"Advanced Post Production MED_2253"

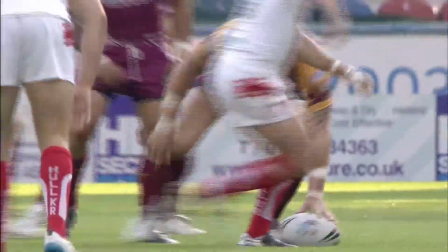74s Drop!
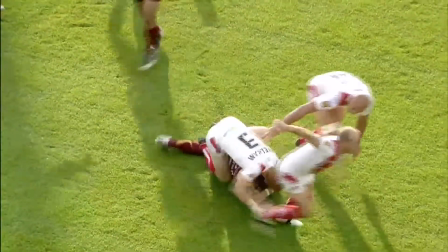79s Three! Move! Oh, go.
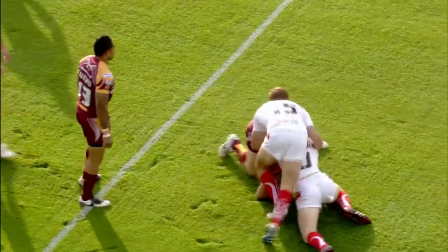87s Four! Movement! Not good!
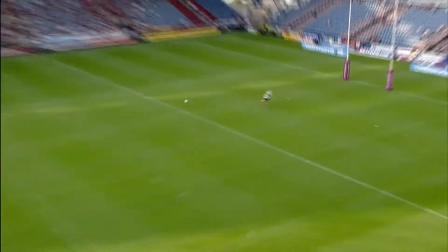94s He's inside the 40, stay dead! David, dead!
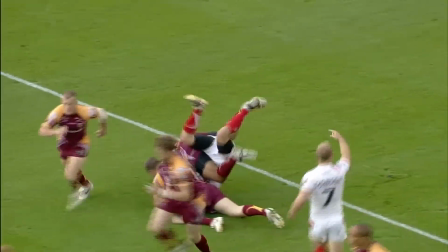100s Okay now! Shoulder first! Move! Not good!
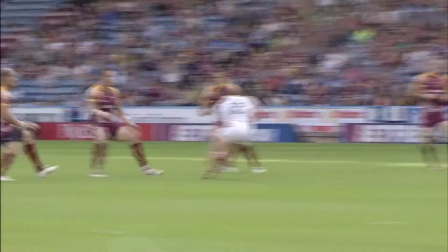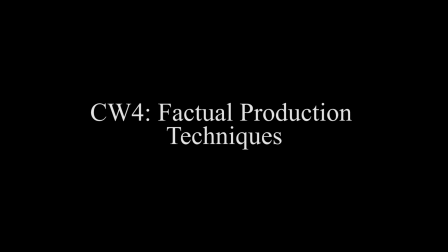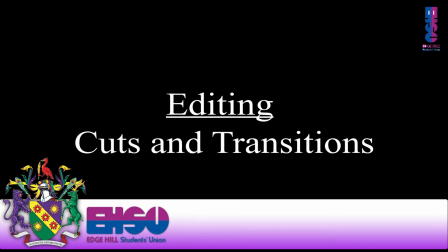116s
Cuts and transitions are essential when it comes to editing.
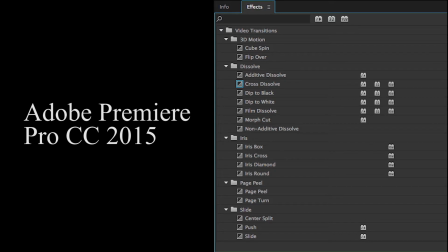119s
An understanding of the variety of cuts and transitions available will allow an editor to manipulate a film in order to provoke the desired audience response.
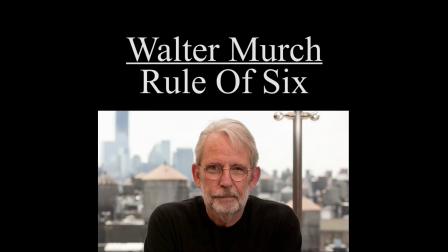128s
Walter Murch coined the term Rule of Six, which are essentially 6 main points an editor should be aware of when editing.
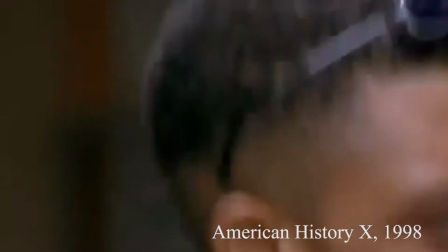135s
Number 1. Emotion. How will this cut affect the audience emotionally at this particular moment in the film?
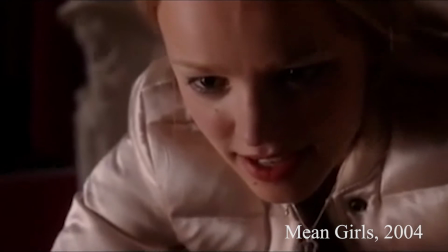140s
Number 2. Story. Does the edit move the story forward in a meaningful way? Number 3.
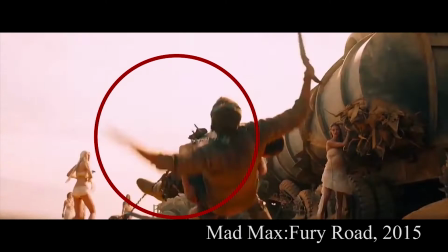146s
Rhythm. Is the cut at a point that makes rhythmic sense? Number 4. Eye trace. How does the cut affect the location and movement of the audience's focus within the frame?
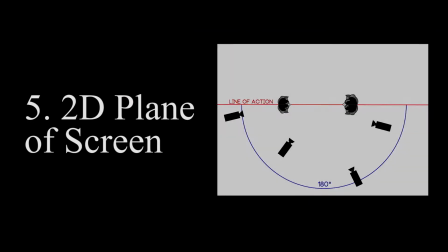154s
Number 5. 2D plane of screen. Do the cuts follow the 180-degree line?
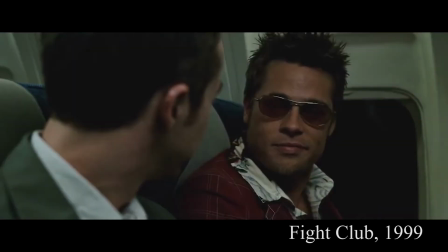159s
Number 6. 3D space of action. Do the cuts follow the continuity of movement? Hidden cut is about having the conversation of the narrative flow seamlessly, so we're not sitting back as a viewer going, well that's nice, we've cut from a wide, we've cut into really close for a dramatic effect, so we shouldn't feel like we're watching something that's being constructed. Parallel editing is primarily where two actions are happening at 2 different times in space,
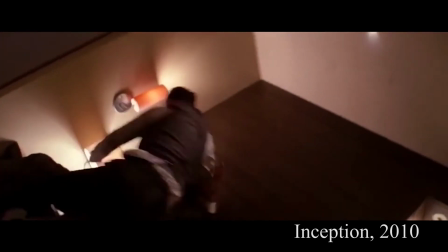190s
and so you go from one to the other, back and forth, and that's what creates the drama, the tension between seeing one thing and the other,
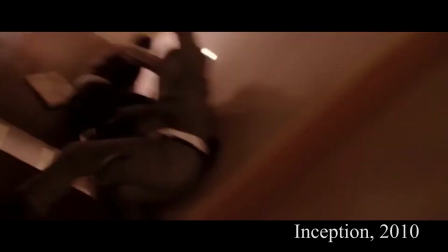196s
and you having the whole picture of 2 things that are going on,
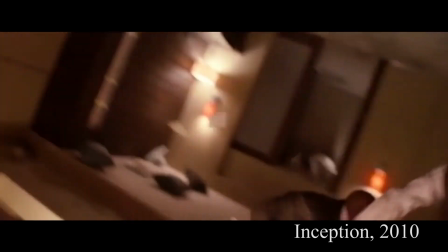199s
and the two characters or 2 events will come together at some point to have resolution either for the characters or for you as the viewer. Transitions are primarily about the passage of time. So we'll be in this room now, then it could fade to somewhere else in Ormskirk, and that would indicate that time has passed and I've walked from here to Ormskirk. There's a really famous example from Lawrence of Arabia. What happened was they went from a shot of the character blowing out a match to a sunset. Now it was just, in the script it says cross dissolve, it just would have cross dissolved and it looks nice and it links the 2 together.
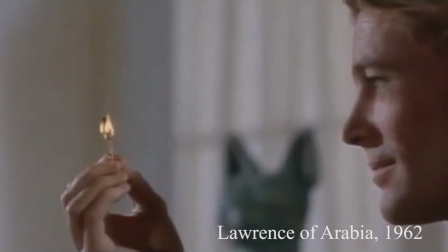242s
But it having been left as a cut, so it just went from match to cut to sunset, it transcended that need for showing passage of time and space because the audience understood it. Wipes they are used in 2 ways. One is the Star Wars George Lucas way.
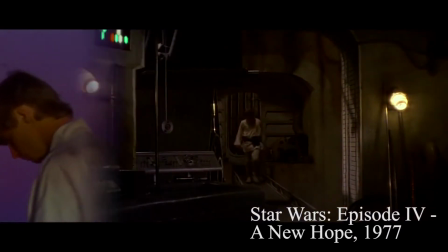261s
Now the history of that comes from a 1930s serial called Flash Gordon, which they used it to get from one time to a place and to make it look futuristic and different. Really now its sole purpose is to either be in a Star Wars film or reference a Star Wars film. Where it is used cleverly is when it's hidden within the architecture of a shot. So it will start on here and it will track across, and as it tracks there'll be a wipe hidden within a wall, so you go from one space to another and the camera feels like it goes through the wall, but it doesn't because it wipes it.